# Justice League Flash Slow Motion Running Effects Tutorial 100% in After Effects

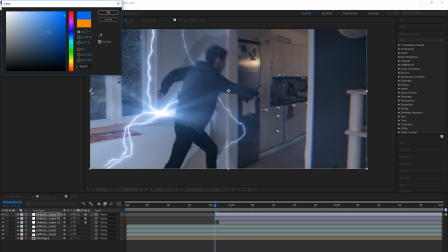2497s
Let's set it to custom and choose a nice blue color that we want. And the amount should be something like 50.
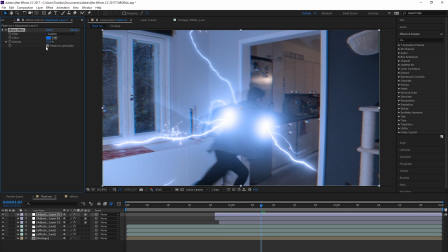2503s
And make sure to have the preserve luminosity on, otherwise it will just diffuse the highlights. We don't want that. What we're also gonna add to this adjustment layer is a little bit more distortion.
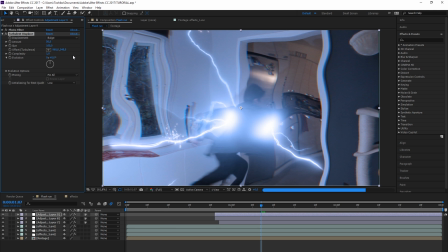2514s
Let's add a turbulent displacement. Set it to bulge. Let's put the size to something like 20.
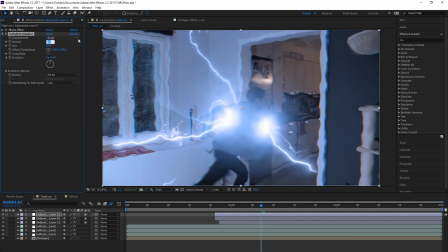2519s
Then the amount should be like 10. So we want it to be really subtle, so it's barely visible, but you can see some ripples if you look something that should be a straight line.
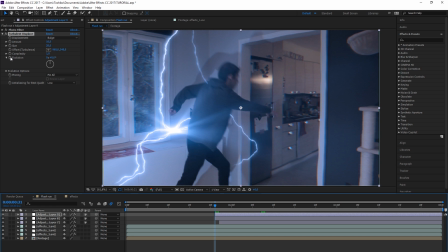2528s
This just blends everything together just a bit more. And of course let's put keyframes on in the evolution in the first frame.
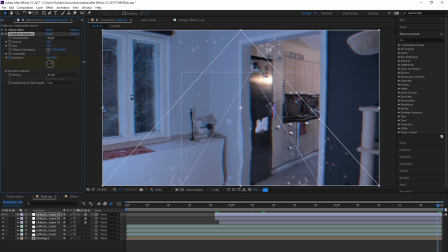2534s
Go to the last frame and increase it by... You're just gonna want it to move slowly.
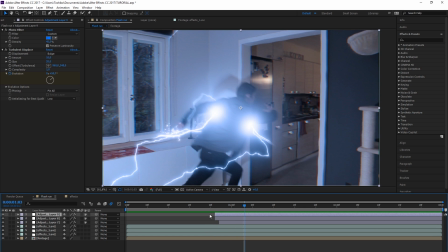2538s
I think a little bit over 1 is pretty good for my shot. So all these previous adjustment layers with the displacement and stuff should be above everything. And now we're gonna add a new adjustment layer, but this time it's gonna be only above the footage, because we want to do adjustment to the footage only.
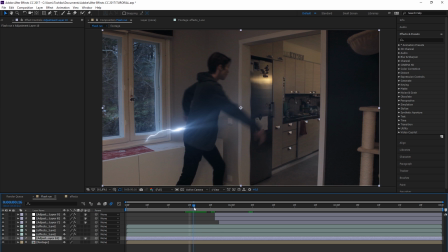2554s
And you want to make it start, if you remember I made it flicker a little bit right here, as you can see. I'm gonna start it right there. And with this adjustment layer, we're gonna do some exposure adjustment to the footage.
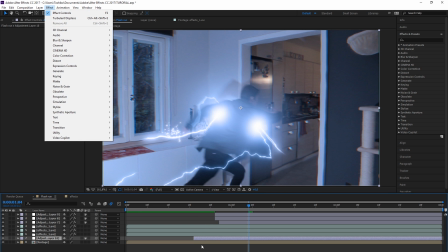2566s
And this is something where the real light really comes in handy, because when you lift the exposure, it actually looks believable.
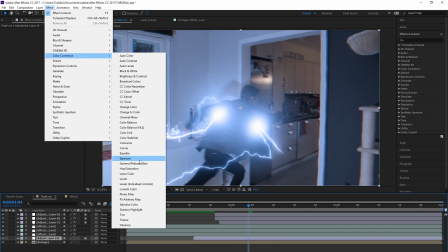2573s
So let's just go to color correction and add exposure.
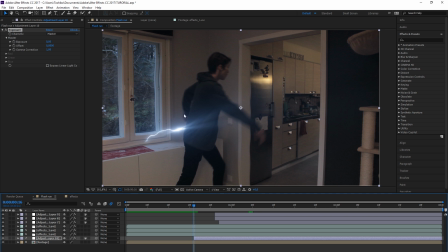2575s
So what we're gonna do now is basically just kind of think logically how bright it should be and what looks good. For example, right here, because I want it to flicker really quickly, I'm gonna put it to 1 for that 1 frame, then back to 0. Of course, use keyframes.
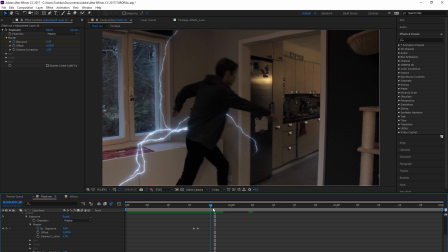2590s
So then here, when it cuts to the bright light, I'm gonna put a keyframe before that, then put the exposure in the footage to 1.
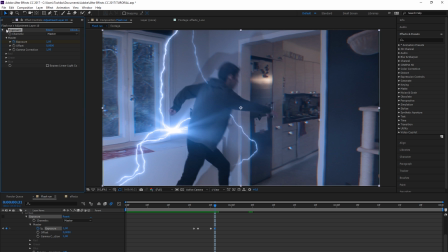2597s
You can see, without and with the exposure, it blends everything together.
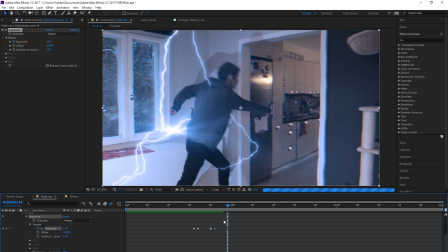2602s
Then let's go forward a little bit. There's no really right way to do this part. You just kinda have to see what looks good.
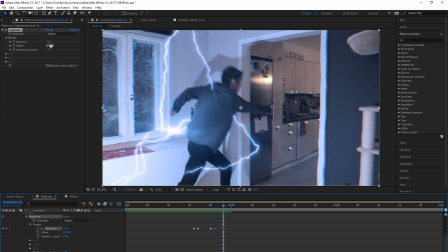2608s
I'm gonna go a couple frames forward in that and put it to 0.5.
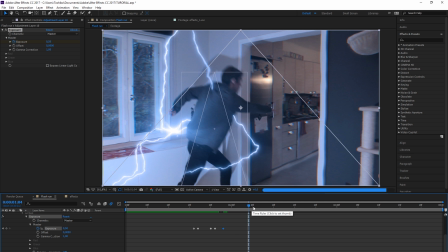2612s
Then, when the really bright lightning comes, I'm gonna go to the frames before the bright lightning,
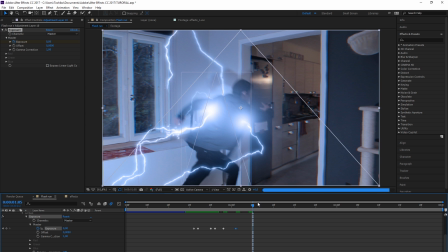2618s
put it to 0 so it goes a little bit less bright for a moment. Then I'm gonna go forward, find the brightest spot.
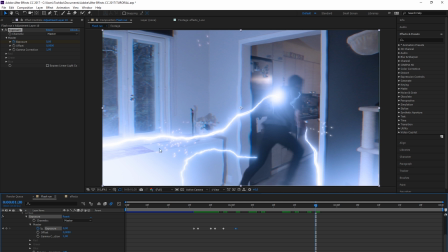2625s
And now again in here, you can see everything is really bright. There's a bright light coming from this corner. And then now, if we put the exposure to 1, it looks so much more believable.
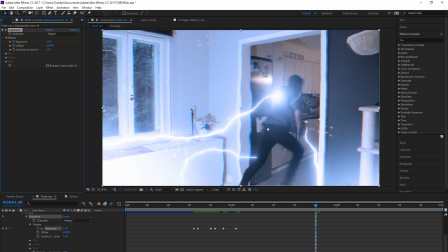2636s
So that's kind of the idea. You kind of want to match the exposure with the lightning.
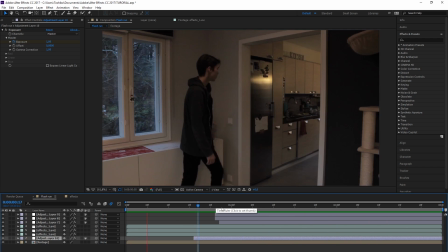2641s
After the exposure adjustments, you can really see how much better the effects look.
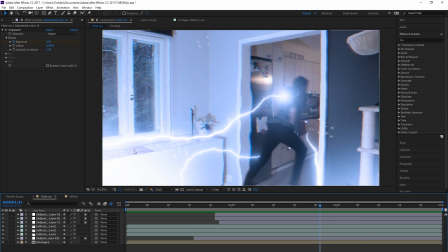2646s
The lightning looks, especially in this part, when the bright light is in the corner, just like the actual light in the scene was. It looks so much more believable than it did like this. You can see the difference.
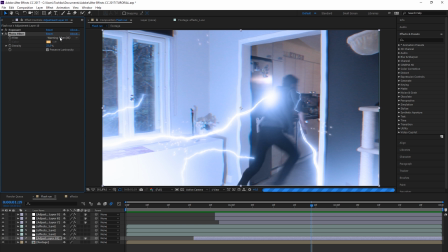2661s
What we're also gonna do to the footage is let's add a photo filter. Let's again make it custom and choose a blue color. And now this time we are actually gonna disable the preserve luminosity.
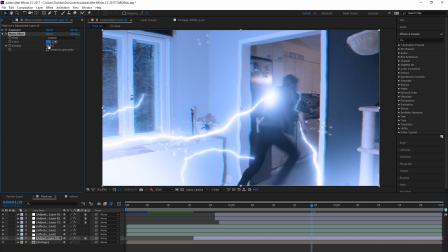2673s
This will make the lightning pop just a bit more, and we want to put it to 15.
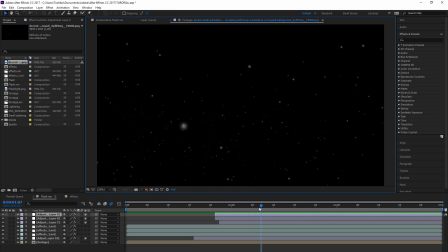2678s
We don't want it to be that strong. I found this small dust particle layer in Google image search. So one final thing you can do is overlay this to your footage. Put it below the layer with the photo filter and turbulent displacement.
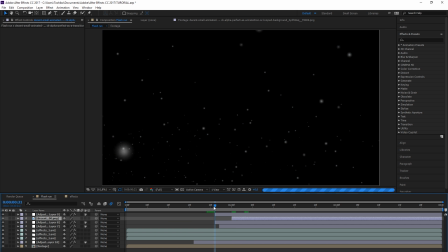2693s
And of course make it start when the bright light starts here. Make it start in this frame.
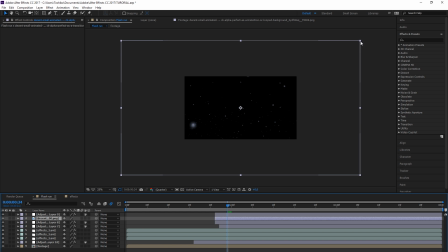2698s
Then because this layer is huge, as you can see, let's scale it down and put the blending mode to screen.
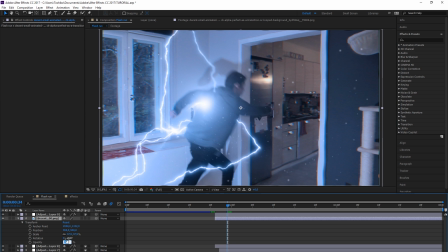2703s
And they're way too strong at first. Let's just put down the opacity. Let's put it to something like 20.
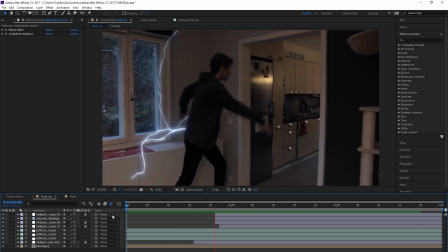2708s
That probably looks pretty good. So that right there is pretty much it for the effect.
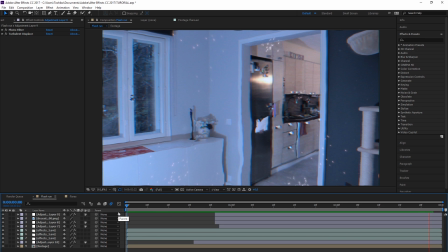2718s
Now this was a huge tutorial to make, and it took a long time to make.
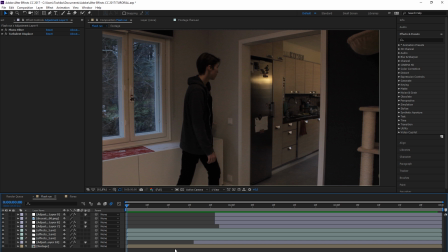2722s
I recorded this in like 4 different days, I think, and took a lot of time to also edit. So yeah, I hope this was useful in at least some level.
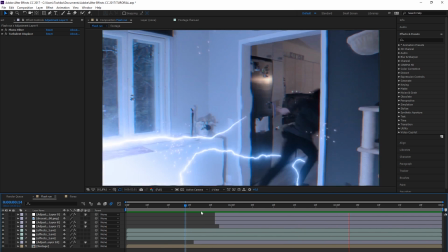2737s
And yeah, if you want me to make some other tutorials and stuff,
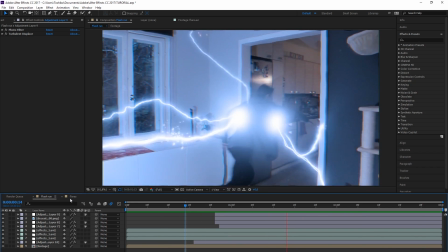2742s
you can comment down below of what you would like to see me do.